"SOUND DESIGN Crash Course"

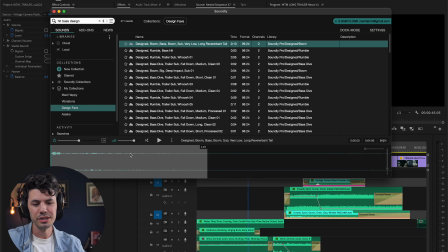8:13 So you might not hear this if you're on a phone, but this is a very bassy, just kind of drop.
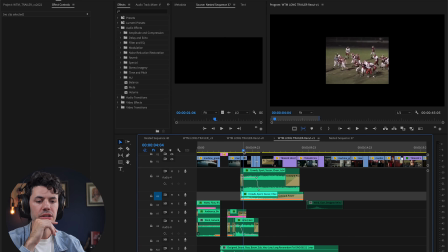8:19 I think we're going to find some kind of a riser or a swell.
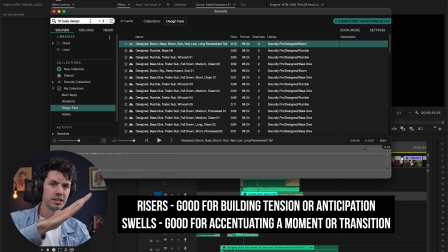8:24 The riser is basically just a sound that continuously rises and usually cuts off pretty quick. Swell is the same thing, but it usually has a come down. That's way too peaceful.
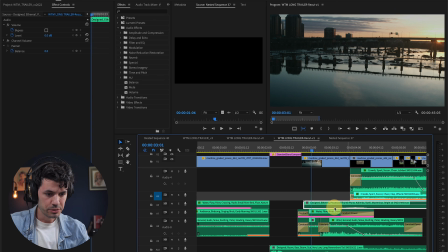8:35 That's kind of cool. A little unnerving almost. I want it to peak right around where we transition into the archival.
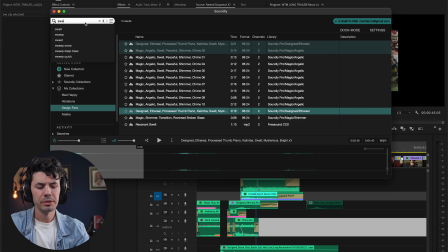8:46 Okay, maybe I'll try something else on top of that though. I like that.
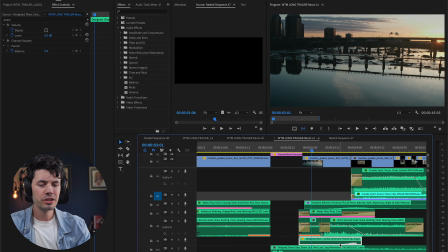8:56 If you find one good sound, that's great,
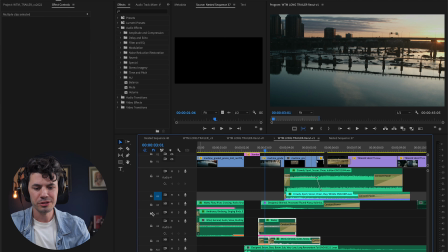8:59 but you can usually make your sound design much more impactful and unique by layering other sounds on top of it.
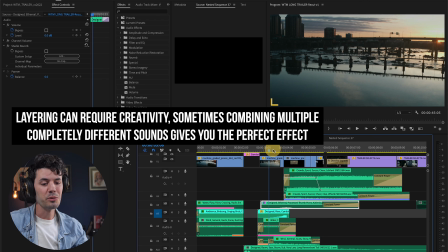9:06 It just sounds richer, fuller, more unique. I watch things all the time where I'm like, oh, I've used that sound effect. Oh, I have that library. But if you layer sounds on top of each other, it kind of disguises them, makes them unique.
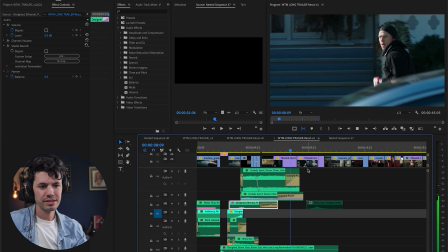9:19 I'm starting to dig it. Maybe we'll do some slow motion breaths.
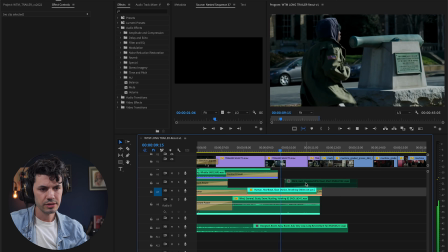9:25 And we have this moment here where this tree is passing.
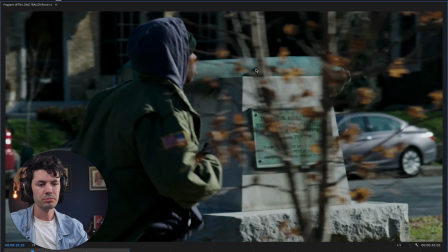9:30 So this is a moment where sound design can actually improve the edit, because I'm not a huge fan of that cut.
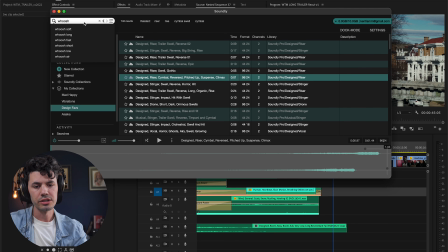9:35 So if I put a whoosh there, it might sell the cut and justify it. So we want kind of a low whooshing sound. And whooshes are the easiest sound to overuse. I'm actually pretty guilty of this. Anytime something's flying in or out or moving. Yeah, that is about right.
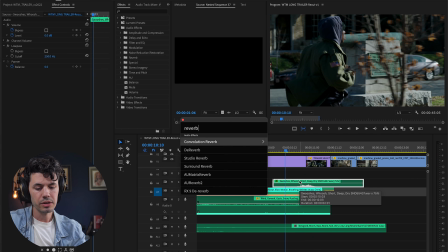9:55 And let's also put some reverb on it. Once again, you know I love that reverb.
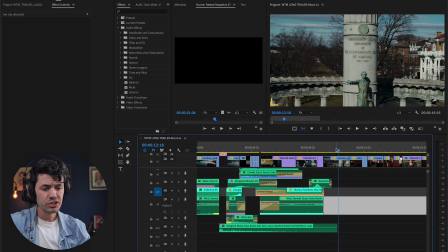10:02 This is a shot of a Confederate statue. I want to make this moment a little ominous.
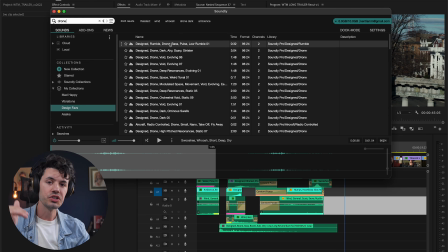10:07 What I often use in this kind of moment is a drone. And a drone is just any kind of consistent bed that's beneath all of your audio. You can have a sinister drone, you can have an ethereal drone, you can have lots of different moods that are very subtly pushing the viewer in a certain way.
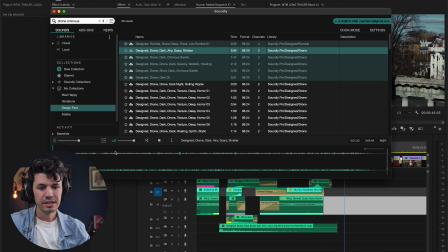10:23 So I kind of like this one, it's a little airy.
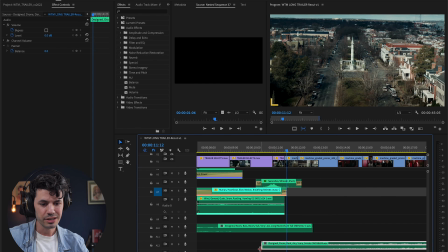10:27 And as far as keeping this timeline organized, I go a little crazy at first and I usually clean it up later, but it's better to put long bits of ambience, music especially near the bottom of your track layers.
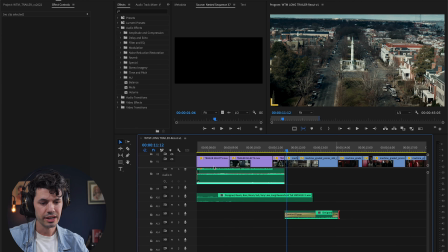10:40 Dialogue, production audio goes near the top, and then regular sound effects in the middle.
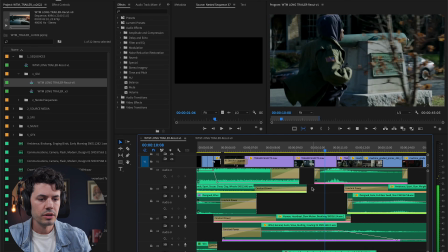10:46 All right, so what I've done is added some more layering to this.
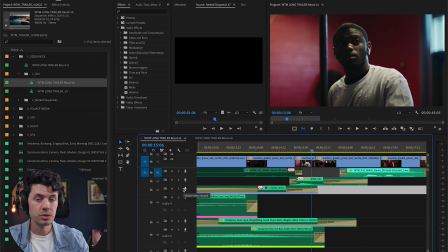10:52 More ominous sounds. I put some walla, which is just crowd sounds that you can't really make out, just sounds like murmuring.
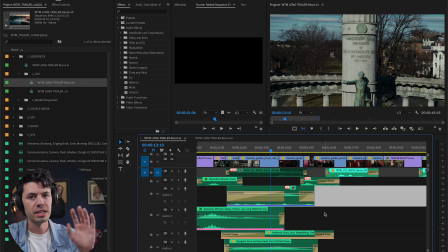10:59 So I started that walla over the previous shot just to lead us in, build momentum to the next mini scene here.
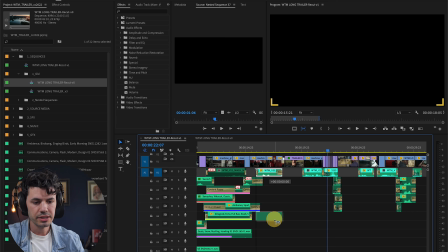11:07 But I want to do something new with this trailer.
I'm going to take this line, You know you can talk to me. you can talk to me, right?
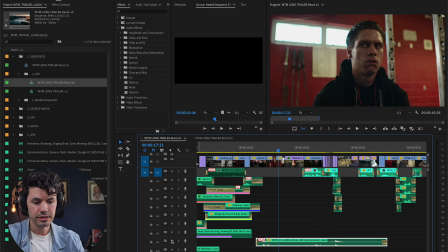11:12 And we're going to do something called delay on this. Delay, say analog delay.
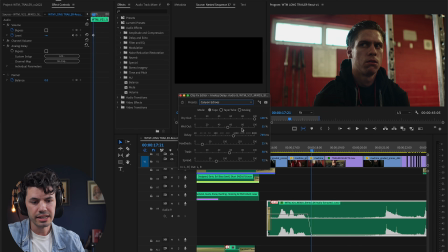11:18 Settings, take a preset like Canyon Echoes. Here's what that's going to do to the audio.
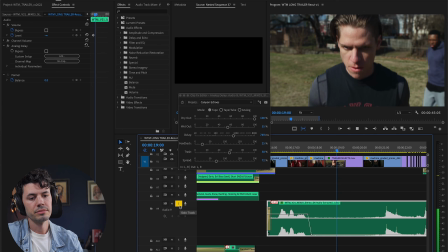11:24 You know you can talk to me. You know you can talk to me. You know you can talk to me. You know you can talk to me. So that's a very clear echoing compared to reverb,
which just kind of makes everything mashed potato, and you can obviously customize everything. So I want it to be a little slower than that.
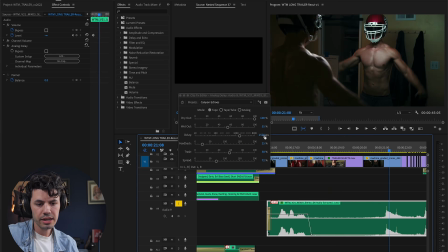11:37 So let's bring it up to like 975.
You know you can talk to me, right?
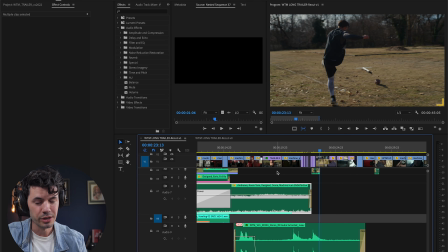11:43 You know you can talk to me, right? You know.
So we have a lot of work to do right here, but we're gonna have some fun with it.
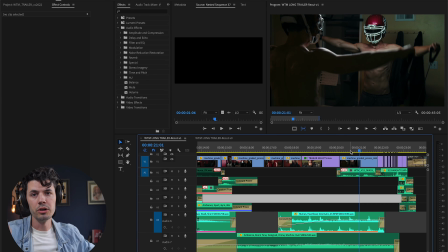11:50 Obviously, some kind of rubber stretching sound effect would make sense here. But since the short film's called Will the Machine, this guy's supposed to be a machine, might be nice to have something metallic as he does that movement.
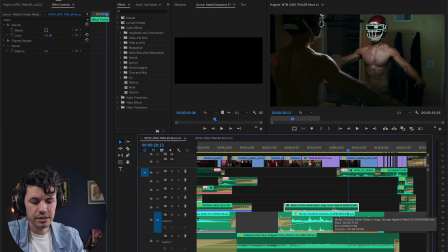12:03 You know what? Let's just throw this in and put up some reverb on it and see what that does. Reverb is basically salt. If you put it on anything, it'll taste better. Let's see what that does.
You're having some kind of problem.
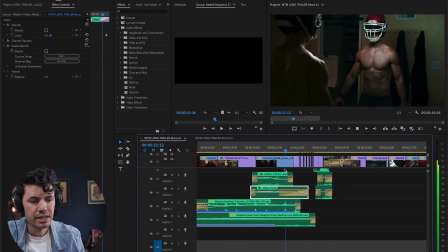12:17 Yeah, that's better. Now we got this moment. These are fun for sound design.